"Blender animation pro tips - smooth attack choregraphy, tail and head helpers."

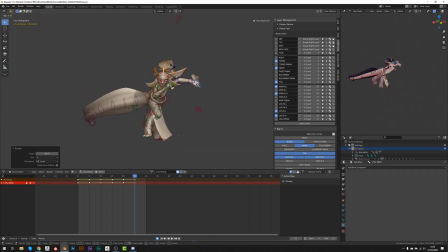[4:00]
Whenever she's in anticipation, she needs to have a very good balance,
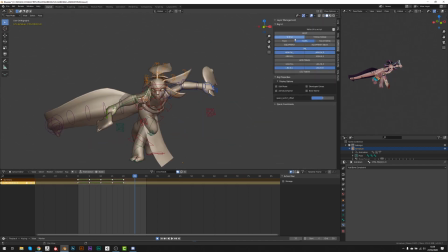[4:05]
while when she's attacking, she needs to kind of lose control, moving forward in an extreme pose that will be easier to read and that will bring power to the motion.
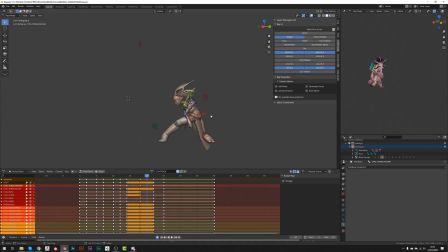[4:18]
Once I'm done with the main blocking, I generally work a bit on the timing of my animation. I just move in time my main poses. I don't move each feature of the rig in time at this moment.
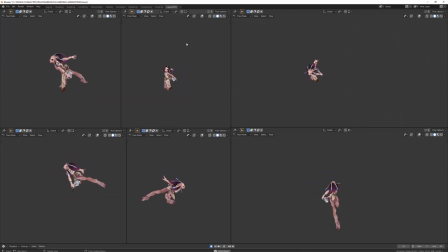[4:32]
This is what I got after the main blocking and a bit of timing. Note that here I haven't taken care of the last poses where she take a new axe in her backpack because I knew it won't be that complicating to make the transition into the idle pose.
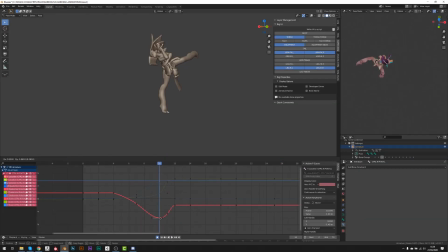[4:49]
When I start polishing my animation, I generally first start with the torso controller, but here I was working on this left foot, the one in the air,
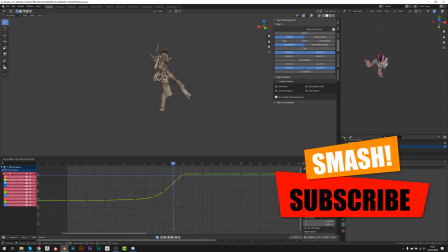[5:00]
because I was really struggling to get what I wanted animation wise,
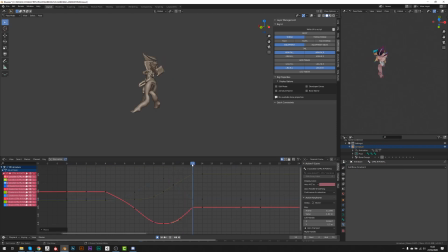[5:05]
and I wanted to fix this first. So I've been trying to polish this to get the right thing I wanted, but it didn't look good in the blocking and neither in the polishing, because this was not the right choice.
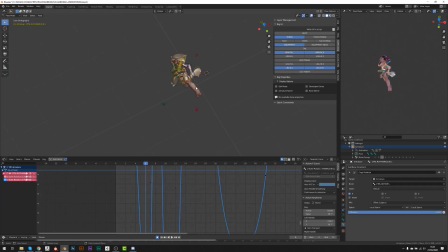[5:21]
And this was the time where I thought about artistic skating. Whenever they are rotating really fast, they don't extend their limbs. They try to get as vertical as possible and keep their limbs as close as possible to their body.
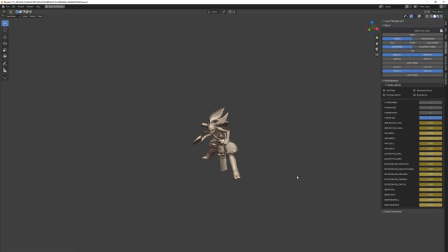[5:37]
It was also the moment where I was thinking of the second anticipation, whether to keep it a bit longer so that we have a nice contrast between the spin,
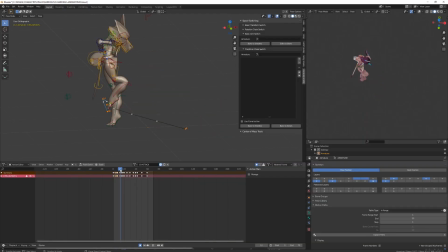[5:48]
anticipation and release, or if we make it very short so that we have the spinning and the release in one movement.
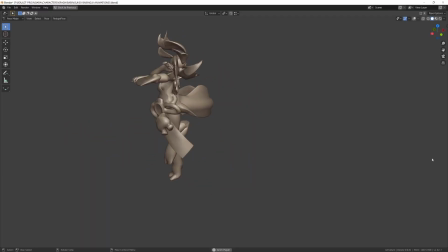[5:57]
Discussing this with my colleague, both ideas were looking cool, but we've decided to make it in one move because this character is supposed to
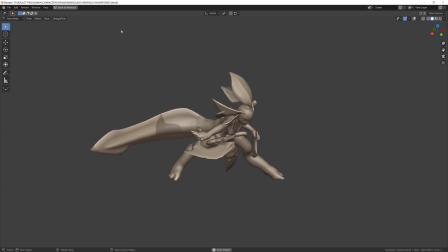[6:06]
have very smooth and controlled movement as a snake or something like this.
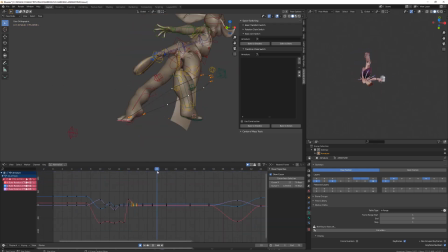[6:11]
So always try to think of the rhythm of your animation, when to break it, when to stop it, when to accelerate it, depending on the behavior of your character and his background. This was also the time where I decided to keep both feet close one to each other,
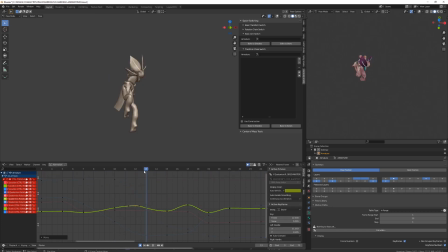[6:28]
and in this way it looks better to extend the character vertically when she was rotating.
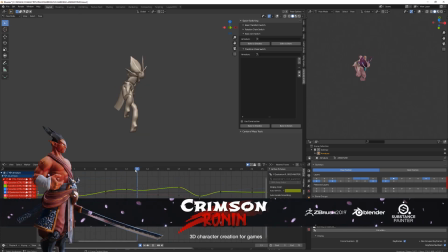[6:34]
This way her whole movement was slowly making sense, and it was like a relief in animation.
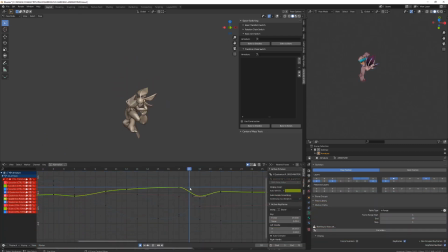[6:41]
I spent like 2 hours trying to figure this foot movement, and once it was obvious, the rest of the animation and of the body part was flowing, and it was really easy to guess how to make it move. And this is where I really dived into polishing,
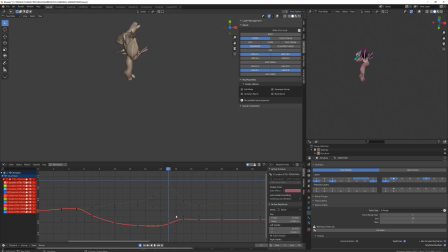[6:59]
and you can see here I'm revising each position in time based on the curves. So this is the right moment to define perfect arcs in your movement, and this is also a time where I will push my poses as extreme as possible.
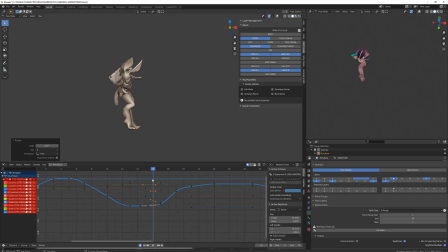[7:16]
I might be a bit shy during the blocking because the poses are still, so pushing them a lot might look a bit out of balance, but once your character is moving, it's way easier to input extreme position into the animation,
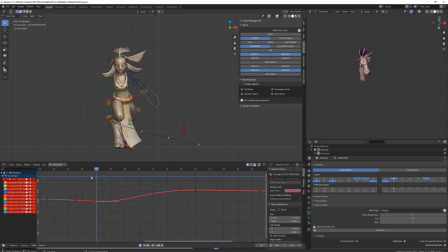[7:35]
because those poses won't last for long, so they will snap into the animation if you add them like on 1 or 2 frames, and it will make your animation way better.
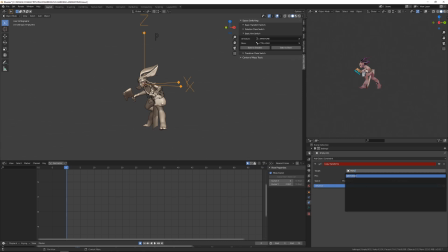[7:45]
Once the whole torso was polished, I've looked after a way to fix the head rotation problem,
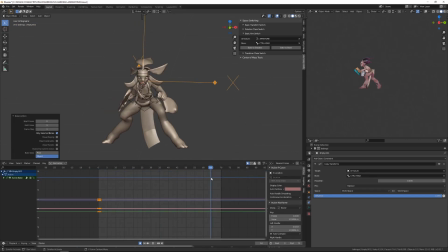[7:53]
because sometimes the head was not pointing or looking at the right spot in space,
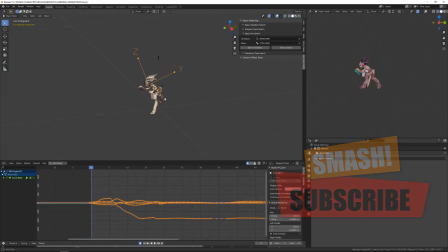[7:59]
or it has some weird rotation due to the different constraint between the torso,
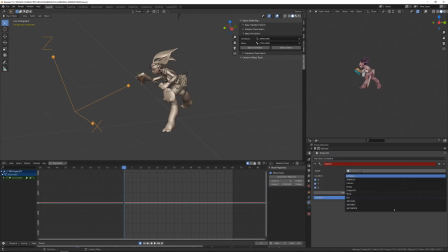[8:06]
the neck and the head rotation.